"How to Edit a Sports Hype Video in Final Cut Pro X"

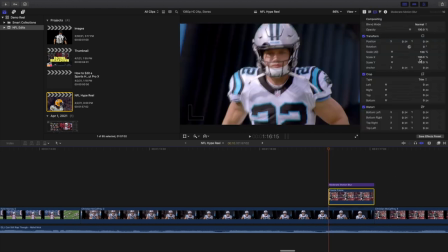743s
So let's go ahead and click on the clip right here, and all you're basically just doing is you can see the scale right here.
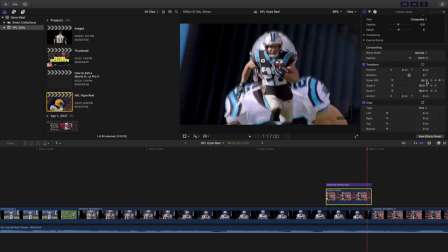749s
So you're just kind of just keyframing the scale right there, and then voila, you're into the next clip,
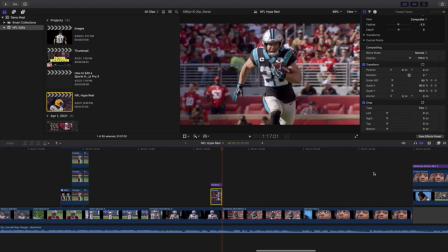754s
and you just have a motion blur on top just to help make it look a lot nicer right here.
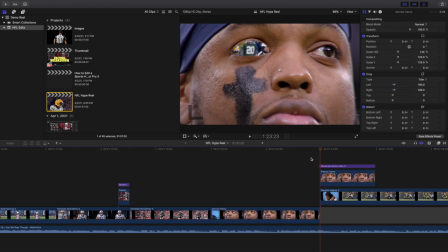759s
And then right here you have this really cool kind of eye zoom transition right there, and it just zooms into the next clip.
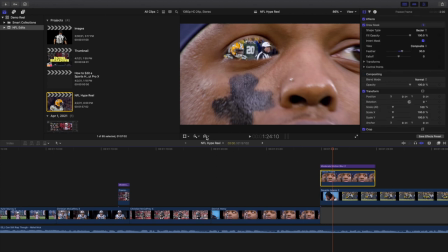768s
This holds for 10 frames and it has some motion blur on just to help make it a little more realistic. I basically achieved this look, not the distort tool, using the crop tool right here. And then I just used the Ken's burn effect right there to kind of have it zoom into his eye right here and then into the next clip right here.
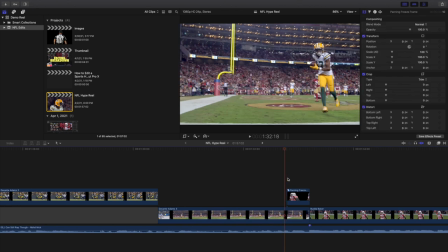786s
Over here is the panning freeze frame right there. So as you can see, there is the panning freeze frame right there.
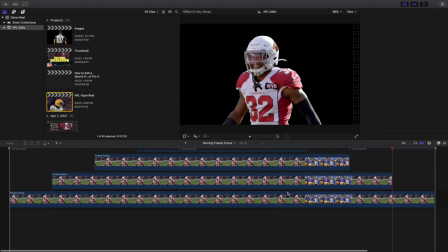794s
Then it goes back in right here. I'll open it up, and basically this just is like a pyramid.
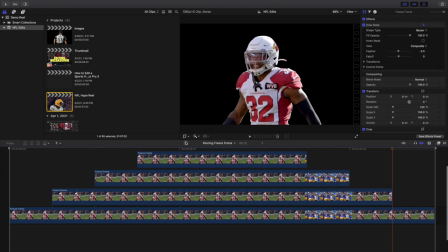799s
So like it's 10, 8, 6, 4, 2, and there we go. Simple as that.
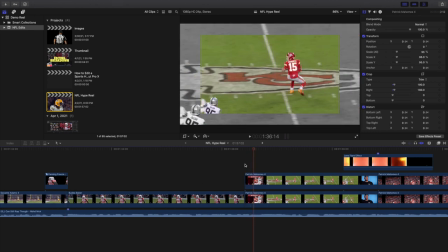804s
That's not too difficult right here. And then on top right here, I just have a clip where like the top one is nailed down, the bottom one is normal, and I just desaturated the bottom right here.
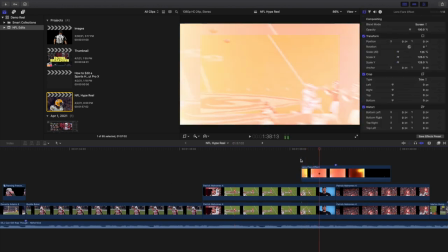816s
And then I have this really cool kind of lens flare transition in the next clip.
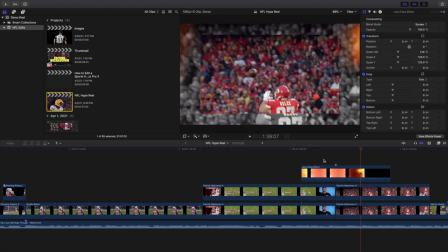821s
I found this transition is really helpful if you have any like awkward jump cuts. Sometimes two clips don't go well together, so you need some sort of transition to kind of blend them together.
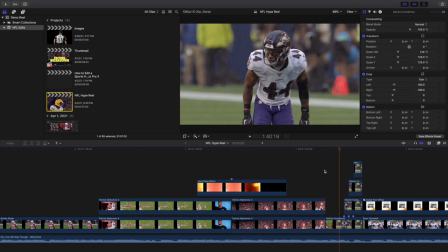830s
So next one is right here. So you go 1, 2, 3, 4, 5, 6, 7, 8, and then 1, 2, 1, 2. This one is just called the multiple frames effect. Definitely a really cool effect right here.
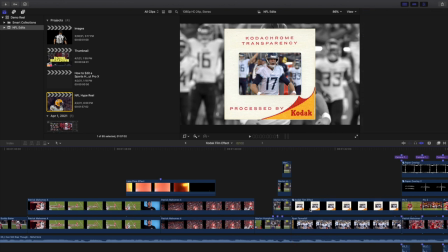842s
And then right here you just have this clip, which is like the normal clip right here. Inside the compound clip, you have the Kodak one right here. Here, fill holes, make sure you sample color. And then as you can see right here, this clip is just positioned underneath the Kodak filter.
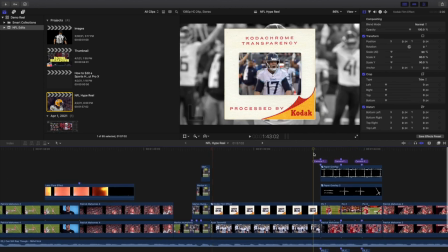856s
I thought that was a pretty kind of cool, unique effect right here. And then right here, I just had this really cool camera flash effect with the highlights right here.
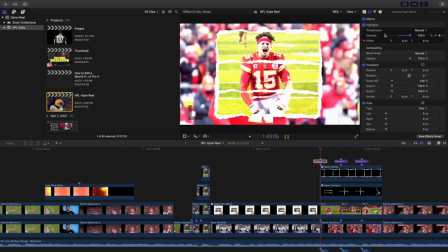864s
Intensity, so 1, 2, 3, then 1, 2, 3.
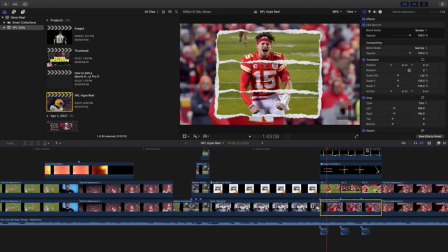868s
I have this really cool kind of camera shutter sound effect, and this is just a normal clip right here with some film burn right here, and then here's the picture right here.
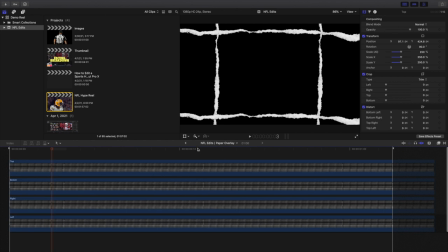877s
So inside this compound clip right here, you can see all of this kind of paper, this paper overlay right here,
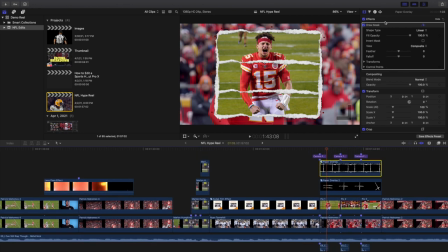884s
and basically what I did right here is I just took a draw mask right here And then I basically just cut off the edges right here. And then right here, I just have these two paper things right here, which I just use the crop tool right here. And then I picked on the clip right here, or selected the clip right here. And then I just cut out the person inside the thing.
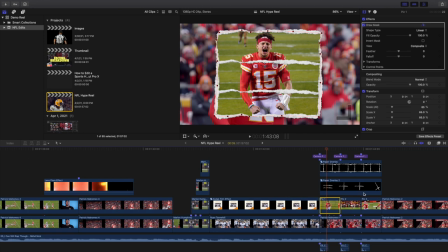903s
That way I make sure the entire person stays inside the paper outline right here.
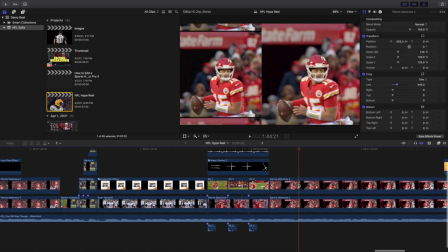907s
And this one is just like a split screen right here. So you have the top clip right here, and then the bottom clip right here, which is over here. And then all I did was just add like a 8mm film effect. I thought it was a lot cooler than just kind of just splitting the screen.
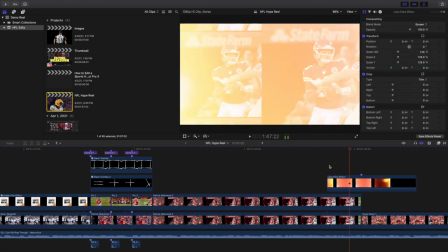923s
That was just my take on it. As you can see right here, here is the lens flare effect right there, and then it just transitions into the next clip right here,
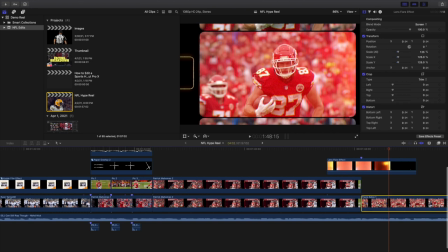932s
which is just Travis Kelce with an 8mm film effect right there.
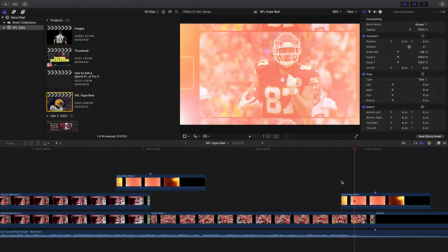936s
And then I have another lens flare to transition basically up to black right there.
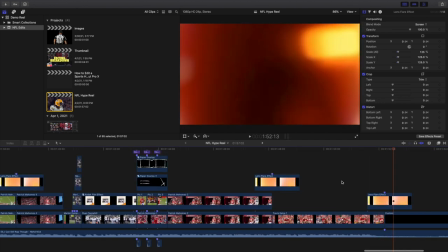941s
You could fade to black, but I just decided to use a lens flare right there. And there we go.
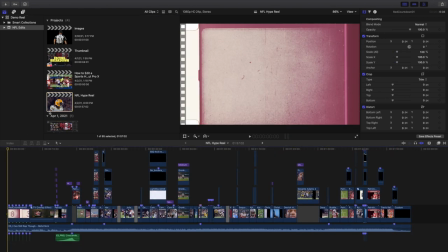945s
That's basically it. That's how I basically edited this entire really cool NFL hype trailer. Hopefully you learned something. Hopefully we got some inspiration to kind of make your own video right here. Those are just a couple effects that I like. I have even more effects, so you can definitely go ahead and check out my channel if you want to see more effects. These are just some of my favorite effects.
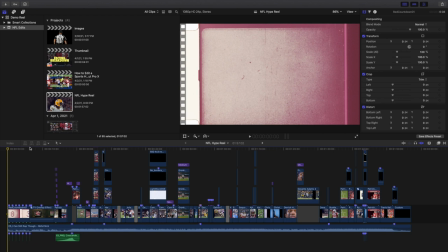963s
I kind of want to put them together to kind of a compilation right there and kind of, you know, make it look pretty cool. So again, hopefully you got some sort of inspiration, and that's basically it. Anyways, hopefully you enjoyed this video. Hopefully you found it helpful and informative. If you're new to this channel, I upload Final Cut Pro 10 tutorials every day at 10 a.m.
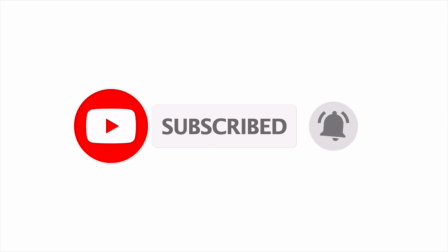980s
Eastern Standard Time. So if you want to watch more Final Cut Pro 10 tutorials, make sure to hit that subscribe button.
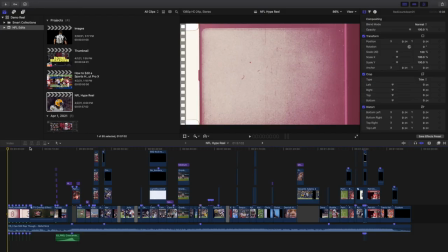985s
I'll see you in the next one. Peace.